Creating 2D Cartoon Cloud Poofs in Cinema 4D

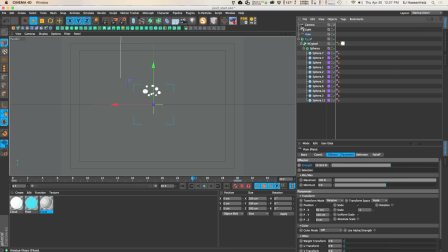479s
And what I'm going to do is then actually on your fracture object, you can control how much that plane effector will affect these objects that are underneath it, or this whole entire group.
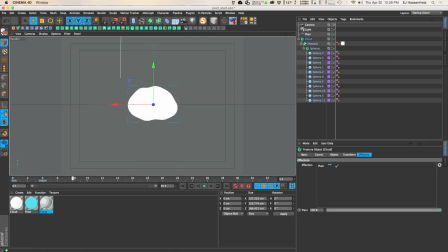491s
So what I'm going to do, instead of having it at 100%, you can see that kind of everything scales down to nothing, and it looks kind of unrealistic, doesn't look very natural. We're kind of scaling everything down into, as a group, and it looks kind of awkward.
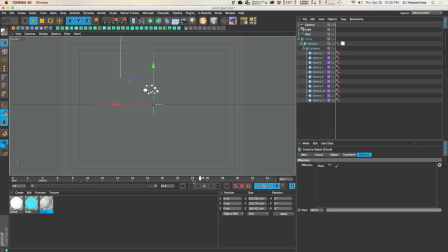507s
That's not really how smoke dissipates. It more spreads out than anything. So what we can do to kind of temper this down is just by bringing the strength of this plane effector as it's affecting this fracture object down to about 50%.
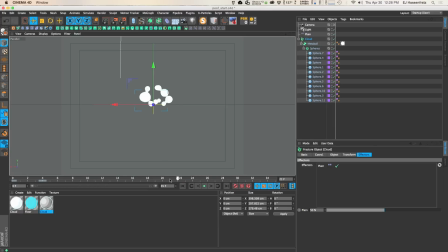523s
So we'll have this dissipation, but we're also having the entire group of objects kind of fade down as well. So you can see the before and after, how we're just slightly scaling everything down just a little bit using that same fracture object.
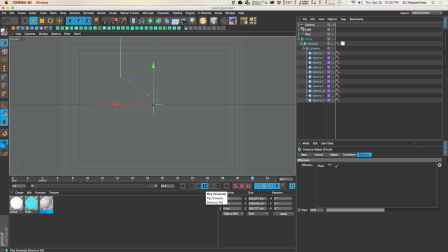540s
So we see that we have our animation so far where it poofs up and dissipates, and you can adjust how much you want the whole entire group of little spheres to dissipate as well.
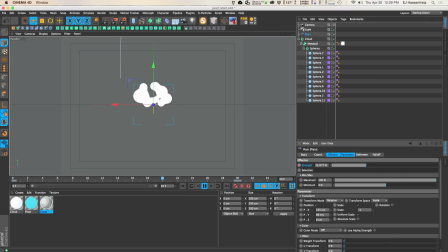554s
We can also adjust the position here so we can have it kind of dissipate even more. So you can really jack these values up.
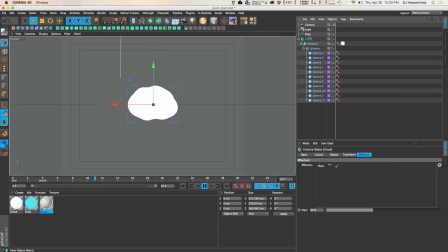567s
That's not looking too hot, but again, we have to, the more you crank up the plane value, you might need to bring down this value right here. So what we can do to kind of make this a little bit more organic looking,
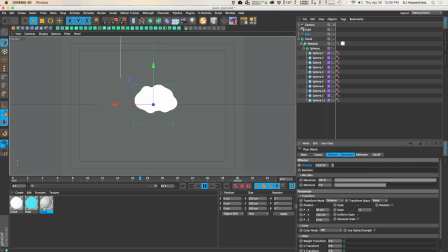582s
let me actually just bring these values down a little bit here. So what I want to do is kind of make it so our little individual spheres kind of move around randomly as they dissipate and isn't so static of a move. So to do that, we're just going to simply go to our sphere level
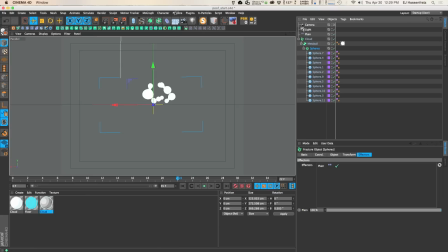603s
fracture object here that is going to control all of our spheres individually. And we're just going to add a random effector. And what I'm going to do is go to that sphere level fracture object. And I'm going to place the random effector before the plane effector here.
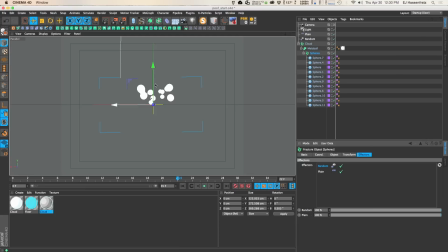619s
So we have some randomness first, and then it will move with the plane effector. So what I'm going to do is go into my random effector here. And I'm going to bring up all of my values in the position here to about 150.
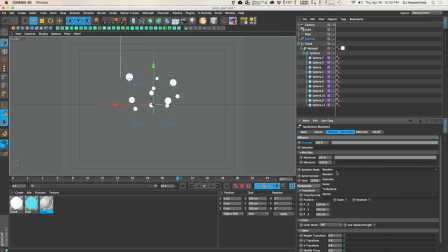637s
And then I'm going to go and change this random mode from random to turbulence. And I'm just going to bring the animation speed down and turn on index so we have different rotation value, position values, more randomly applied to these spheres.
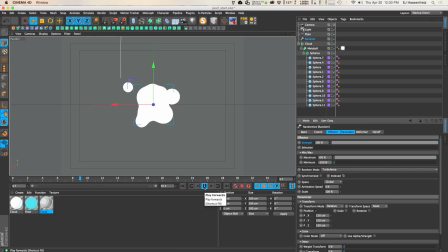657s
And you can see that with that, we're actually randomizing, and as the clones are kind of moving through this turbulent field, it's pushing these objects, these spheres around, and kind of adding this organic kind of movement to it. But you can see that it's a little bit too frenetic.
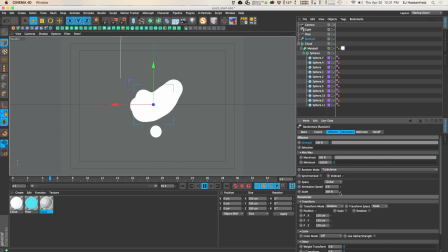677s
So what we can do to kind of smooth everything out is just choosing a bigger noise scale, and that'll kind of smooth everything out. So if we go to, say, 225, you can see that adds just a little subtle bit of randomness to our
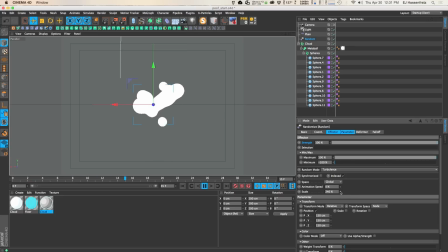696s
dissipation of our spheres here. So I think that looks pretty good at, say, like 250. So now what we can do is, since we have this random effector applied now, it's actually affecting everything from the get-go. So what we need to do is keyframe the strength of this random effector,
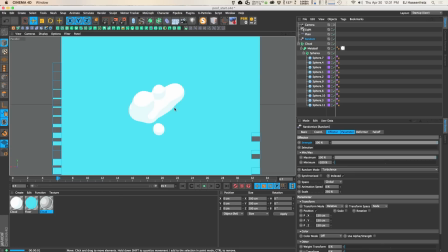715s
because it starts off just like this, and that looks not so poofy, not so cloudy.
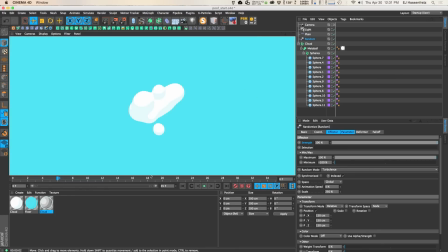722s
So what we need to do is go and set a keyframe.
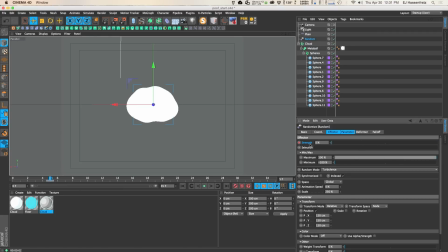725s
Let's go and bring the strength down to about frame 5. Let's bring it down to 0%. And then at frame 30, let's just crank that back up to 100%.
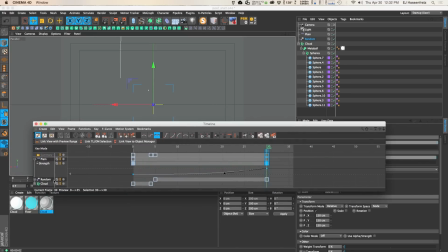736s
Go to our curves here and adjust the strength curves
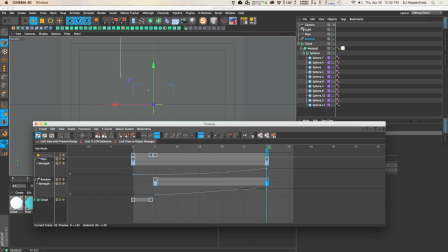742s
to kind of have the similar kind of curve as our plane effector, and just kind of bring this curve down so it's kind of like a nice smooth transition and then quickly gets to be
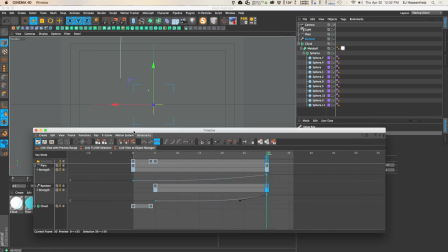754s
randomized here. So let's see what that looks like.
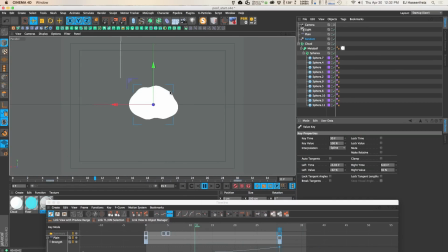758s
So we have our random effector, and you can see that it's just a very subtle difference of how our clones, our individual spheres are moving, but it's just enough to add that little bit of organicness. So you can see without, just very static, and with the random effector on,
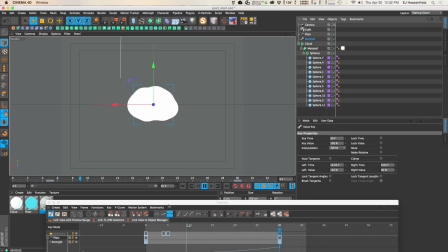777s
it adds that nice little extra movement that you can really tell that this is a 2D puff of smoke. So what we can do is, again,
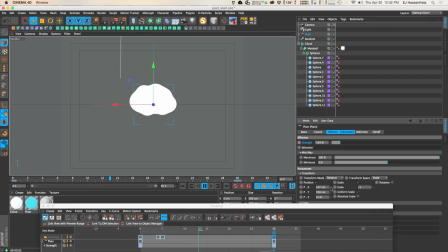788s
we can go into our plane effector and kind of move these values around and adjust kind of how things are looking. So you can have it really puff up really fast by adjusting it in the Y, or
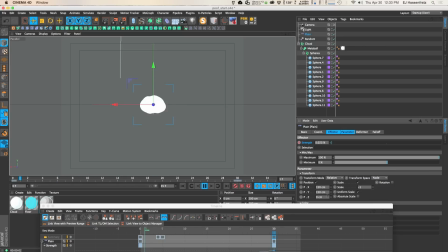803s
just give it a value of 150 and 150 in the X and Y. You can also do it in the Z, but you really won't be able to tell because Z is coming towards the camera. And since we have this parallel camera, you're really not going to get that sense of depth.
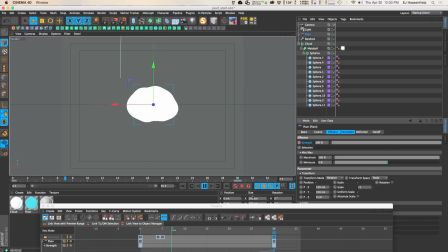816s
So that's kind of why I don't have any movement in the Z here. So again, we can adjust the curves here too.
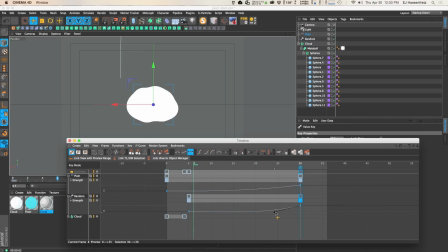825s
So we can have it randomize a little bit sooner, but I actually like it where it kind of randomizes towards the very end here.
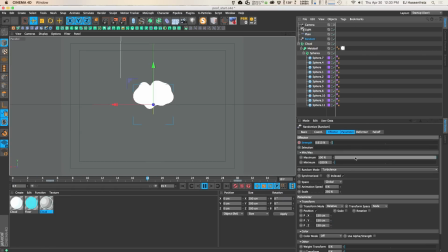834s
And again, you can adjust the scale. So say that noise is too frenetic still, you can just crank up that scale, smooths everything out. I think that's a little bit too big though. So I actually like how that is right there.
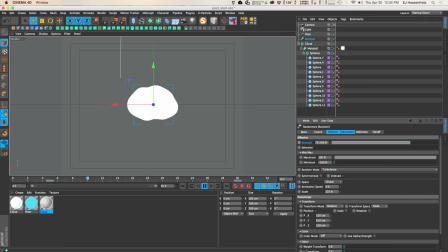849s
We can also adjust the Y values to see how much it dissipates in the Y. You can crank it up in the X as well. So we have a lot more dissipation going on, but I just like just a little subtle amount right there. And that's basically how I created this
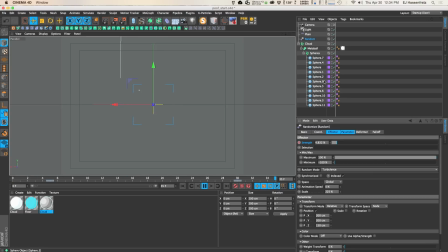868s
animated 2D poof with just a few keyframes, the key being having two sets of fracture objects. You can really have a lot of control over,
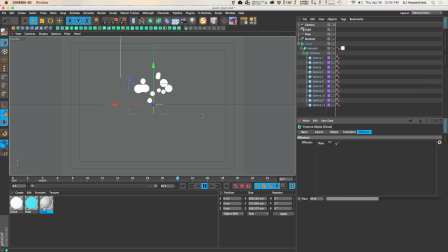882s
number one, the entire group of these spheres, and then also have a control over the individual spheres that create the cloud or the poof, and be able to scale those down individually as well.
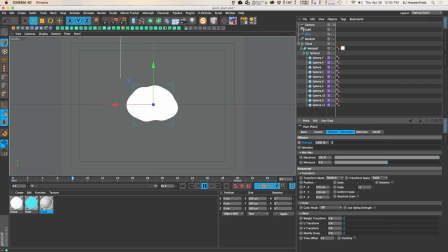899s
And since we're using the same plane effector, we can adjust these values in here, and that'll affect everything in our scene. So the cloud as a whole and the individual spheres that make up that cloud or that poof.
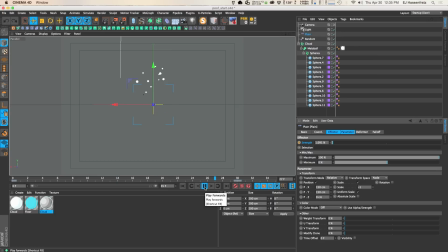913s
So that's it. So it's a fairly easy setup, like I said, just using MoGraph, and then the key being, you know, apply the cell shader effect to get this nice 2D shading, and adjusting your light in your scene so you get the correct shadows.
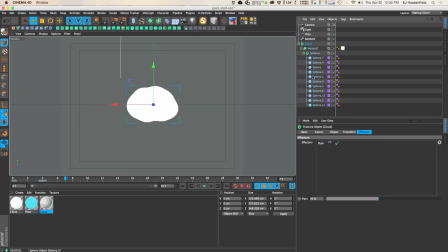932s
And then what you can do is, once you have a set of these, you can actually go, and let me find this here.
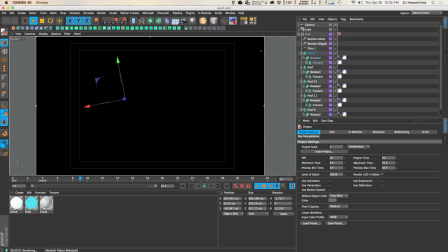941s
So what you can do is, once you have one set of poofs, you can actually have duplicate them,
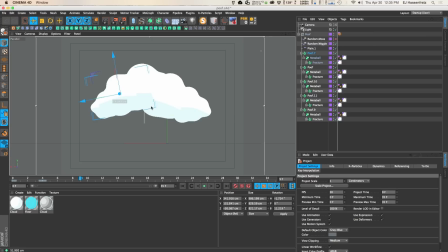948s
and using the same plane effectors, and just kind of move them around so you have these multiple groups and form an even bigger cloud.
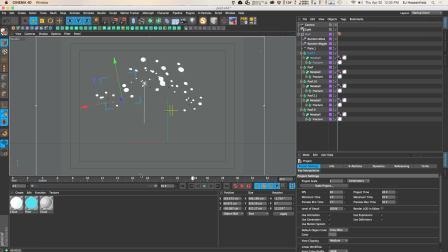955s
So you'll see here, I have one big cloud and then it kind of dissipates.
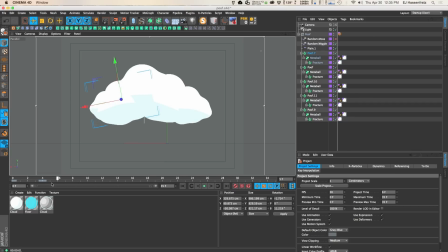961s
And that is one way to get an even bigger cloud.